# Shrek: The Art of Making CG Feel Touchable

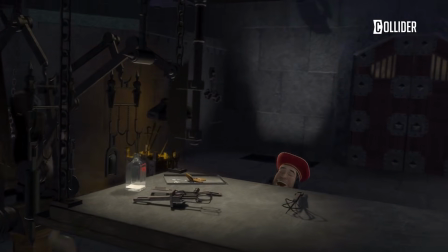4:08 Second, keep it rich. Scenes weren't just lit by one source. They layered multiple lights to give depth and texture.
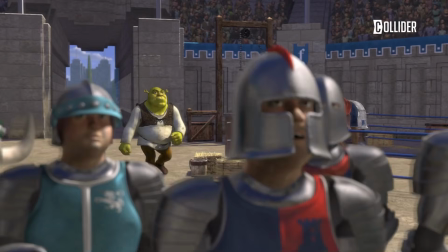4:15 Third, sweat the values. Every shot was carefully balanced for contrast, brightness, and saturation so the eye knew exactly where to look.
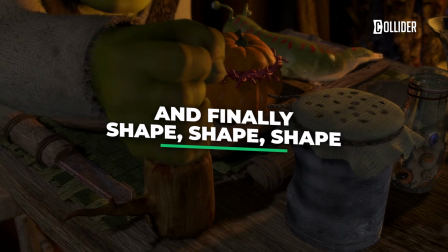4:23 And finally, shape, shape, shape.
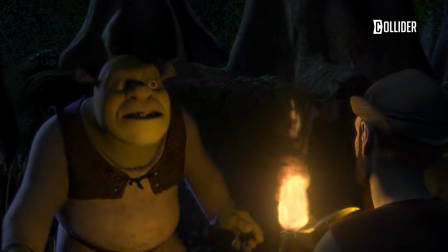4:26 Light was used like a sculpting tool, carving Shrek's bulky body out of the dark swamp or softening Fiona's face to highlight her emotions.
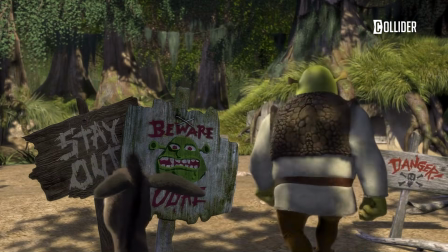4:33 Each realm in the film had its own palette. Shrek's swamp was warm and earthy, full of browns and greens, with light cutting through mist to create atmosphere.
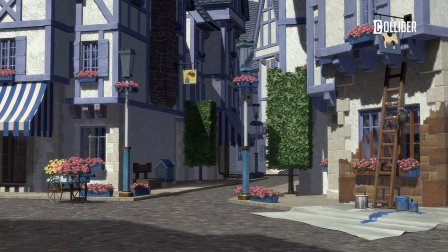4:41 Duloc, on the other hand, was sterile and overlit, artificially perfect, with hard shadows and bright primaries that echoed theme park fakery.
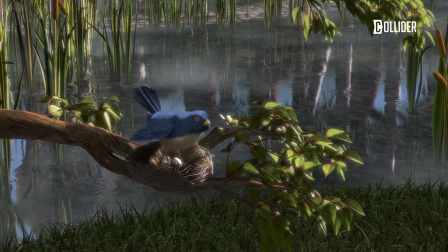4:49 The forests mixed in cooler greens and soft shadows, making them feel enchanted but grounded.
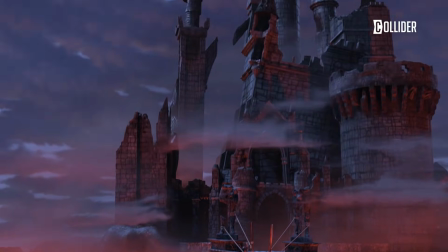4:54 Dragon's Keep leaned heavily into reds and harsh contrasts, playing up the danger with firelit halls and deep, oppressive shadows.
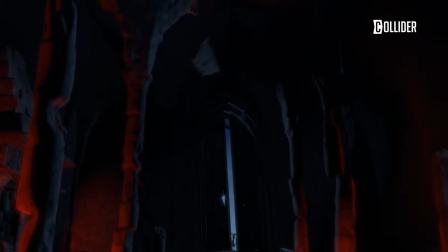5:03 This wasn't just point lights and call it a day. Lighting rigs could have up to 100 lights per shot.
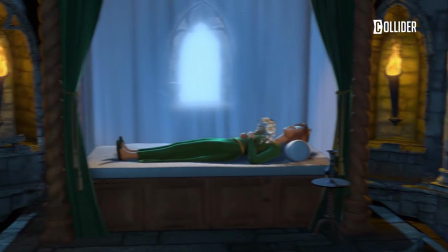5:08 Firelight often doubled as an interactive source. Torches not only lit walls but reflected off armor or Donkey's wet fur.
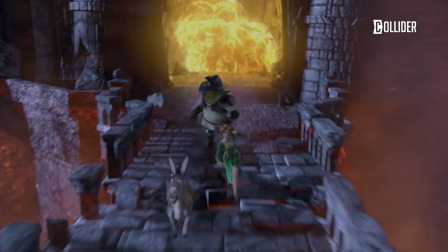5:15 Even Fiona's hair caught subtle rim lights that helped define her silhouette in action scenes.
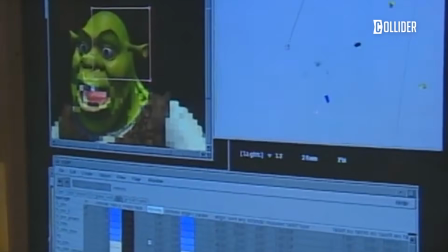5:20 The lighting team worked hand in hand with surfacing and shading. Shrek's tunic, for example, wasn't just a green patch.
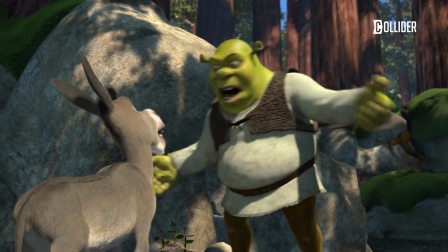5:26 It had a velvet shader that caught highlights differently depending on angle, making it look soft, yet worn.
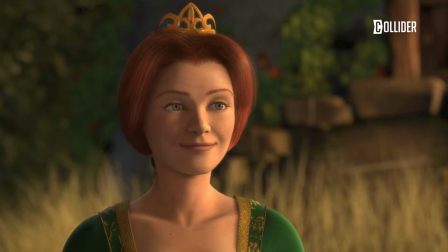5:32 Skin shaders layered translucency, so Fiona's cheeks glowed faintly when backlit.
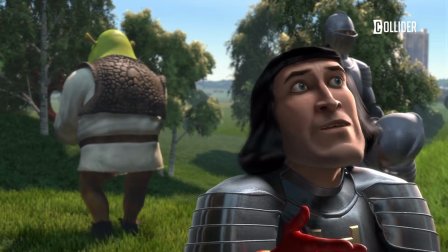5:37 Hair caught specular highlights, bouncing light realistically across strands. And let's not forget matte paintings.
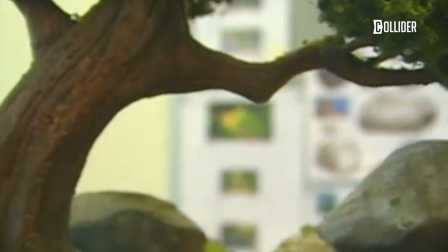5:43 Instead of modeling every mountain, the team often projected hand-painted backdrops into 3D space, then lit them digitally to blend with the scene.
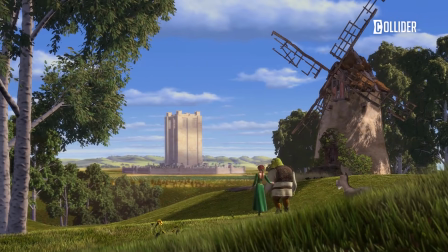5:50 This gave them cinematic scale without breaking budgets.
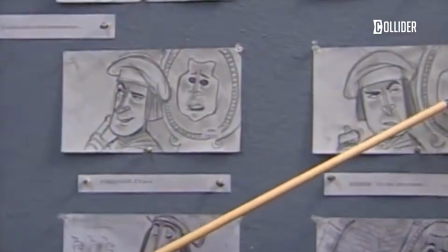5:54 Behind all this swampy mud, flowing hair, and moody lighting was a production pipeline that kept 275 artists from losing their minds.
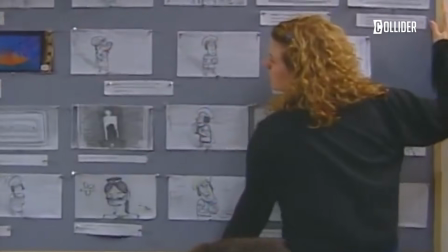6:02 Shrek wasn't made linearly. It was a giant juggling act, with departments passing shots back and forth like a relay race.
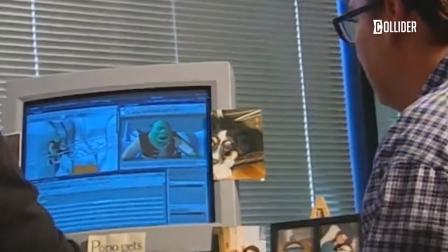6:09 It started with storyboards and story reels. Once a sequence was approved, rough layout artists blocked cameras and simple versions of characters.
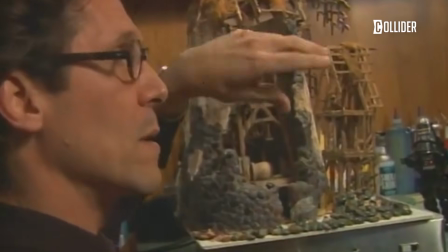6:17 Final layout then swapped in the real models, adjusted cameras, and dressed sets with props.
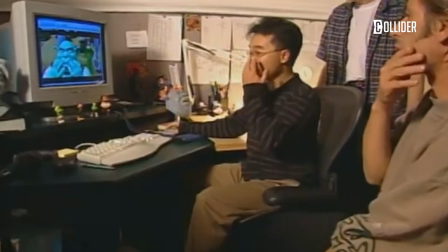6:22 From there, shots branched. Character animation, effects, and lighting all took their turns.
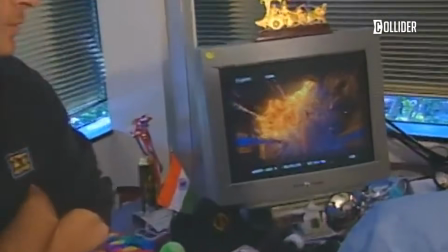6:28 Animators had proprietary tools that gave them hundreds of controls for facial expressions, body poses, and timing.
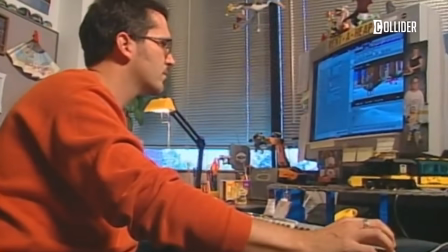6:34 They roughed out sequences to check continuity before layering in fine details like smirks or eyebrow twitches.
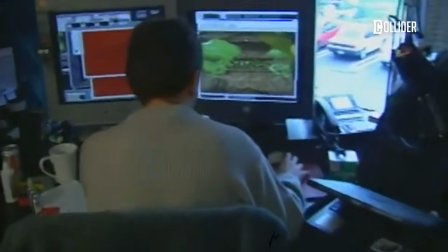6:40 Once animation was approved, effects artists added mud splashes, fire, smoke, or cloth sims.
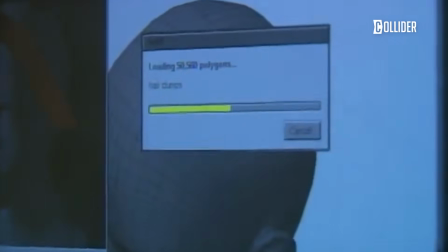6:46 Finally, everything came together in lighting and rendering.
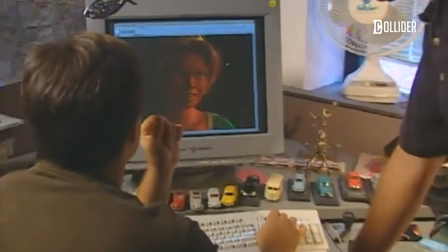6:50 Lighters combined models, textures, shaders, effects, and matte paintings, fine-tuning dozens of lights per shot.
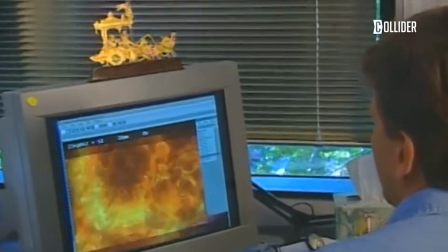6:57 Rendering was done on a farm of a huge number of CPUs, a serious setup for 2001.
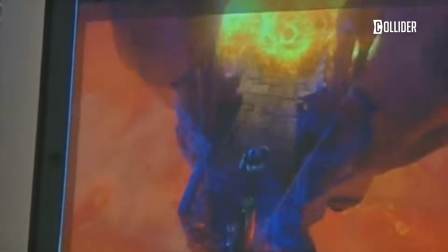7:02 Shots often took hours, sometimes days, to render a single frame. The infrastructure also handled crowds.
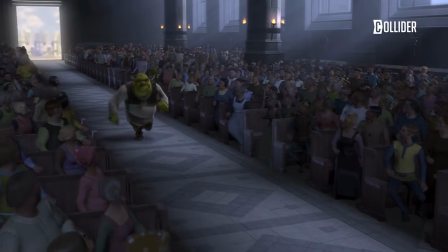7:09 Instead of building unique models for every Duloc citizen, PDI created a small library of generic base characters,
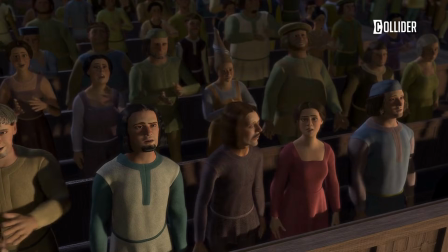7:15 mixed and matched to create dozens of unique roles, with mix-and-match bodies, heads, clothes, and hair.
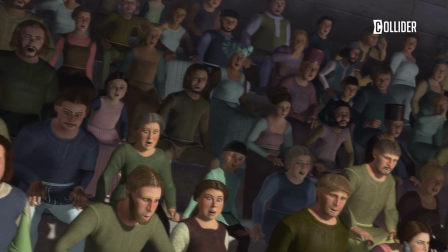7:21 Shaders added variation in skin tone, fabric type, and color, while procedural rules ensured no two characters looked identical.
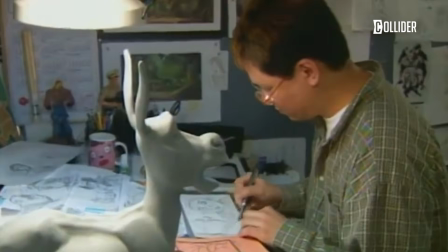7:28 The beauty of this pipeline was flexibility. Directors could ask for late changes, and the pipeline allowed departments to update assets without redoing everything from scratch.
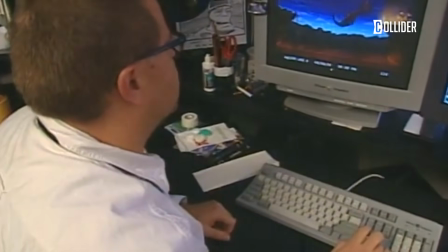7:37 That adaptability kept the film coherent, even as scripts, gags, and visuals evolved during production.
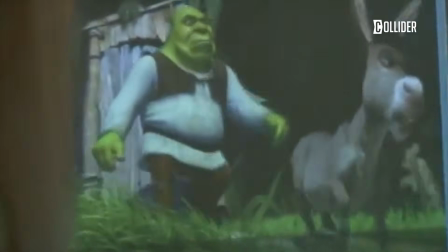7:42 Looking back, these systems seem quaint compared to today's hyper-advanced pipelines.
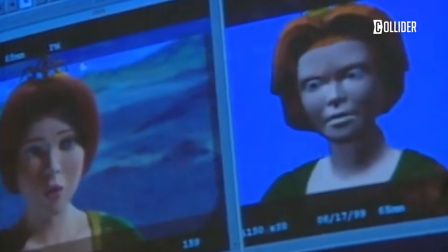7:47 But in 2001, they were truly revolutionary. They balanced control and chaos, letting artists push technology while still hitting deadlines.
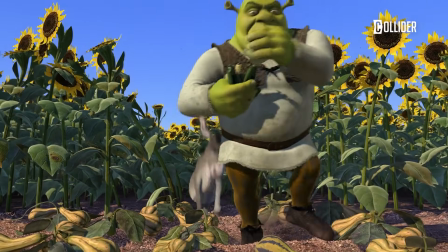7:55 And the result? A film that didn't just look polished, it looked touchable.
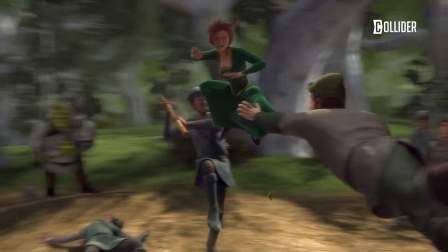7:59 Shrek's swamp felt slimy, Donkey's fur felt fuzzy, Fiona's dress felt silky, and every torchlit corridor glowed with atmosphere.
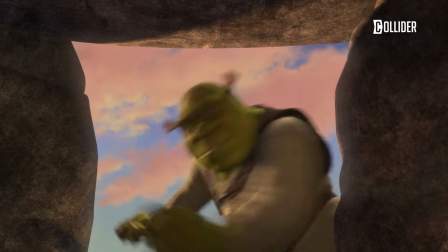8:07 It was a fairy tale built from zeros and ones, but one you could almost step into.
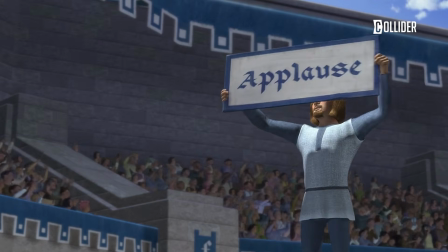8:12 Shrek stood out not just for its humor or characters, but for how it made computer animation feel real.